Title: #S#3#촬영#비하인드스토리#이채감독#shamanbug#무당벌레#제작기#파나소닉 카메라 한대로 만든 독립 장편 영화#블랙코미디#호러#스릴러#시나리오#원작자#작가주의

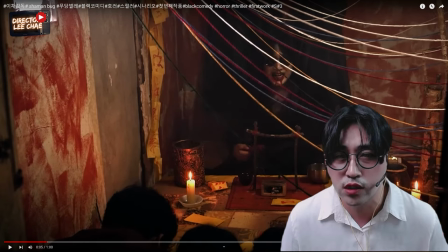이거는 어저께도 얘기했듯이 복분자입니다.
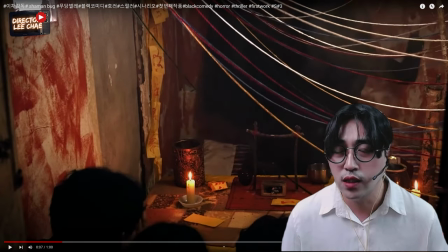그래서 여기서 이제 무당이 이 신을 촬영할 때 벽에다가 이제 칼을 꽂아야 되는데 칼을 꽂고 이제 딱 이렇게 돌리는 고개를 얼굴을 돌리는 이런 장면을 연출을 하고 싶었어요.
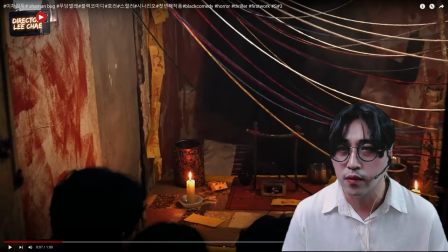근데 벽에 이제 시멘트 벽이라서 이 칼이 시멘트 벽에 박히지 않잖아요. 저 이제 뒷벽에다가 스티로폼을 좀 두껍게 붙이고 그리고 나서 이제 페인트칠을 다시 위에다 덧칠을 했습니다.
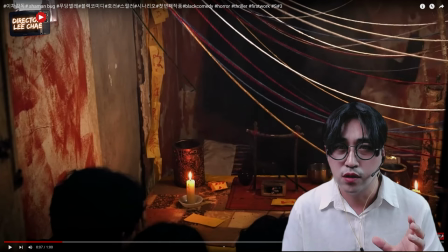이제 칼을 찌르는 효과와 그다음에 편집에서 이제 저속 화면과 정상 화면을 교차 편집하면서 이제 이 장면이 나왔죠. 요 벽을 찌를 때 이런 소리가 납니다.
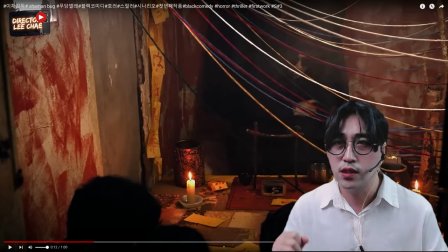이렇게 돌죠. 이렇게 돌고 그래서 이 벽을 찌를 때 좀 칼이 박히는 그런 느낌을 이제
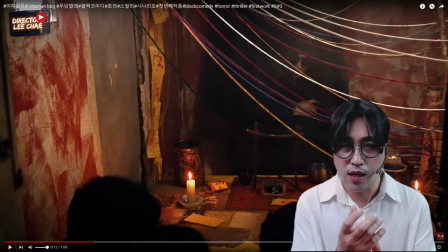벽이 이제 칼이 박히지 않으면 칼이 시카를 들고 있기 때문에 소리 다치기도 해요. 그래서 그런 염려도 있었고 여기에 무당 시퀀스 오프닝 시퀀스에 나오는 이제 음악들은 직접 돈을 주고 샀습니다. 이 제작비는 없었기 때문에 제작비는 터무니없이 부족했지만 이
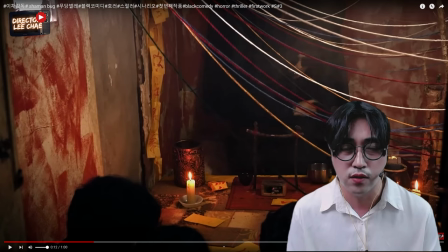무당벌레의 모든 제작 촬영 그 다음에 이런 것들에 모두 들어가는 그리고 이제 뭐 후반 작업에 들어가는 그런 모든 것들은 제 자비로 빚을 내서 돈을 빌려서 이렇게 다 만든 겁니다.
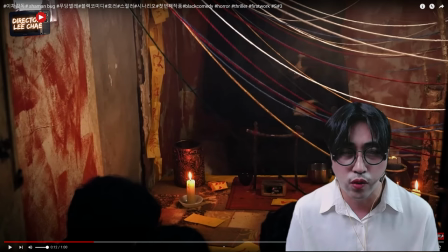그래서 뭐 영화사에서 전혀 도움이 없었고 나중에 이제 그 한 3개월 정도 이제 배우들이 좀 돈을 모아가지고 조금 돈을 모아가지고 보탠 거 있는데 그건 터무니없이 부족하고요. 그리고 이렇게 이제 돌아서
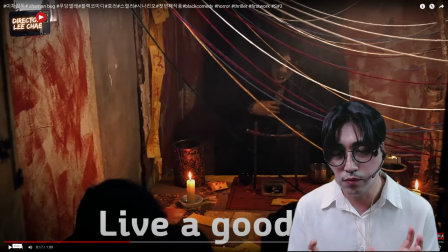착하게 살아 그러죠. 이 지금 점 보러 온 이 조폭들하고 무당하고 원래 이제 점을 보러 가면 이제 그 점 보는 사람 위주로 이렇게 점을 봐줘야 되잖아요. 근데 이제 전혀 조폭들하고 무당하고 소통이 전혀 안 돼요.
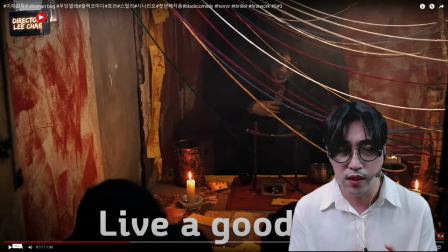근데 서로 각자의 이야기를 하고 있고 따로 놀고 있습니다. 이런 것들이 이제 앞으로 펼쳐질 대립의 갈등, 내면적인 갈등들, 외면적인 갈등들을 함축적으로 내포하고 있다.
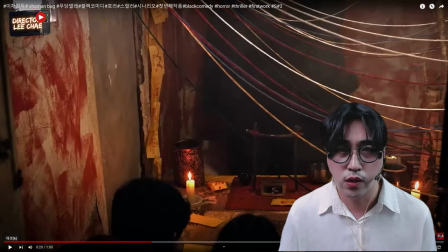이렇게 가죠.
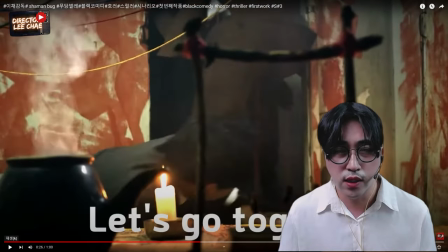이렇게 나가죠. 네. 그리고 이렇게 해서 이제 착하게 살아 그러면서 이제 진짜 죽일 듯이 잡아먹을 듯이 무당이 달려드는데 저번에도 말씀드렸듯이 배우 3명이 무당이 겁나가지고 뛰쳐나가잖아요. 뛰쳐나가는데 이제 오른쪽으로 나가면은 밖이에요.
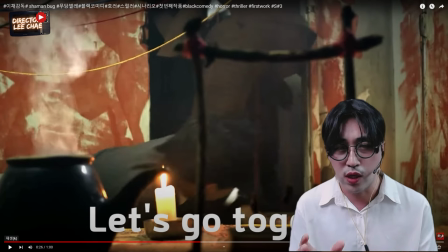그래서 바깥에 빛이 들어오기 때문에 조금 이제 시각적으로 안 좋기 때문에 왼쪽으로 빠지라고 했는데 왼쪽에는 이 길이 없습니다. 길이 없어가지고 나가자마자 바로 벽에 붙어 있으라고 했어요. 급박하고 불안하고 공포 어떤 이런 소리만 좀 내달라고 무당으로 장면 전환되면서
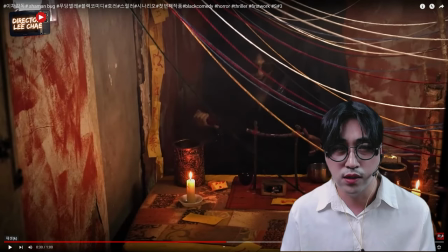그러면서 이 악마적인 주인공 이둑이 아버지의 폭력으로 인해서 엄마와 순이를 잃게 된 그 한맺힌 주인공의 갈등 메인 플롯의 이야기가 본격적으로 시작이 되는 오프닝 시퀀스가 이렇게 마무리되는 무당신으로 마무리되는 겁니다.
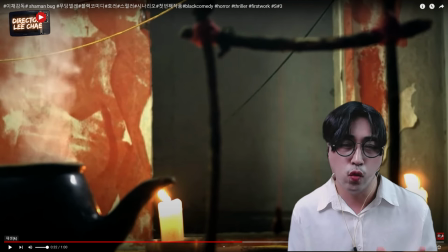영화가 이게 한 1분 50초인가 이제 오프닝 시퀀스가 2분 13초인가 그럴 거예요. 아무튼 1분에서 2분 사이인데 오프닝 시퀀스를 빨리 치고 나와야 됩니다. 현대 영화는.
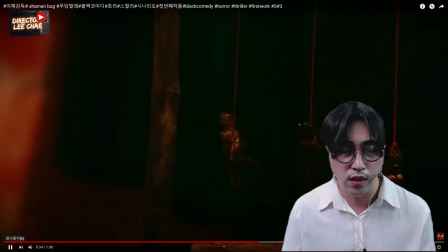그래서 나오고 나서 바로 이렇게 타이틀이 뜨죠. 타이틀이 뜨면서 배경 속에 이제 무당의 이제 웃음소리. 이게 웃음소리인지 울음소리인지 모를 어떤 그런 악마적인 소리가 나면서 이
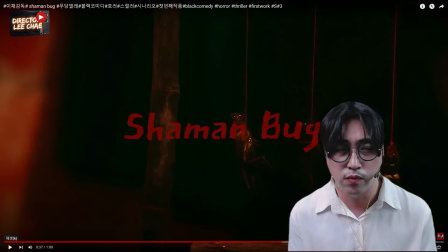제목에서 이제 우리가 영화를 보면 샤이먼 보고 처음에는 샤이먼 보고 이게 뭐지? 이게 왜 무당벌레지? 라고 생각을 할 거예요.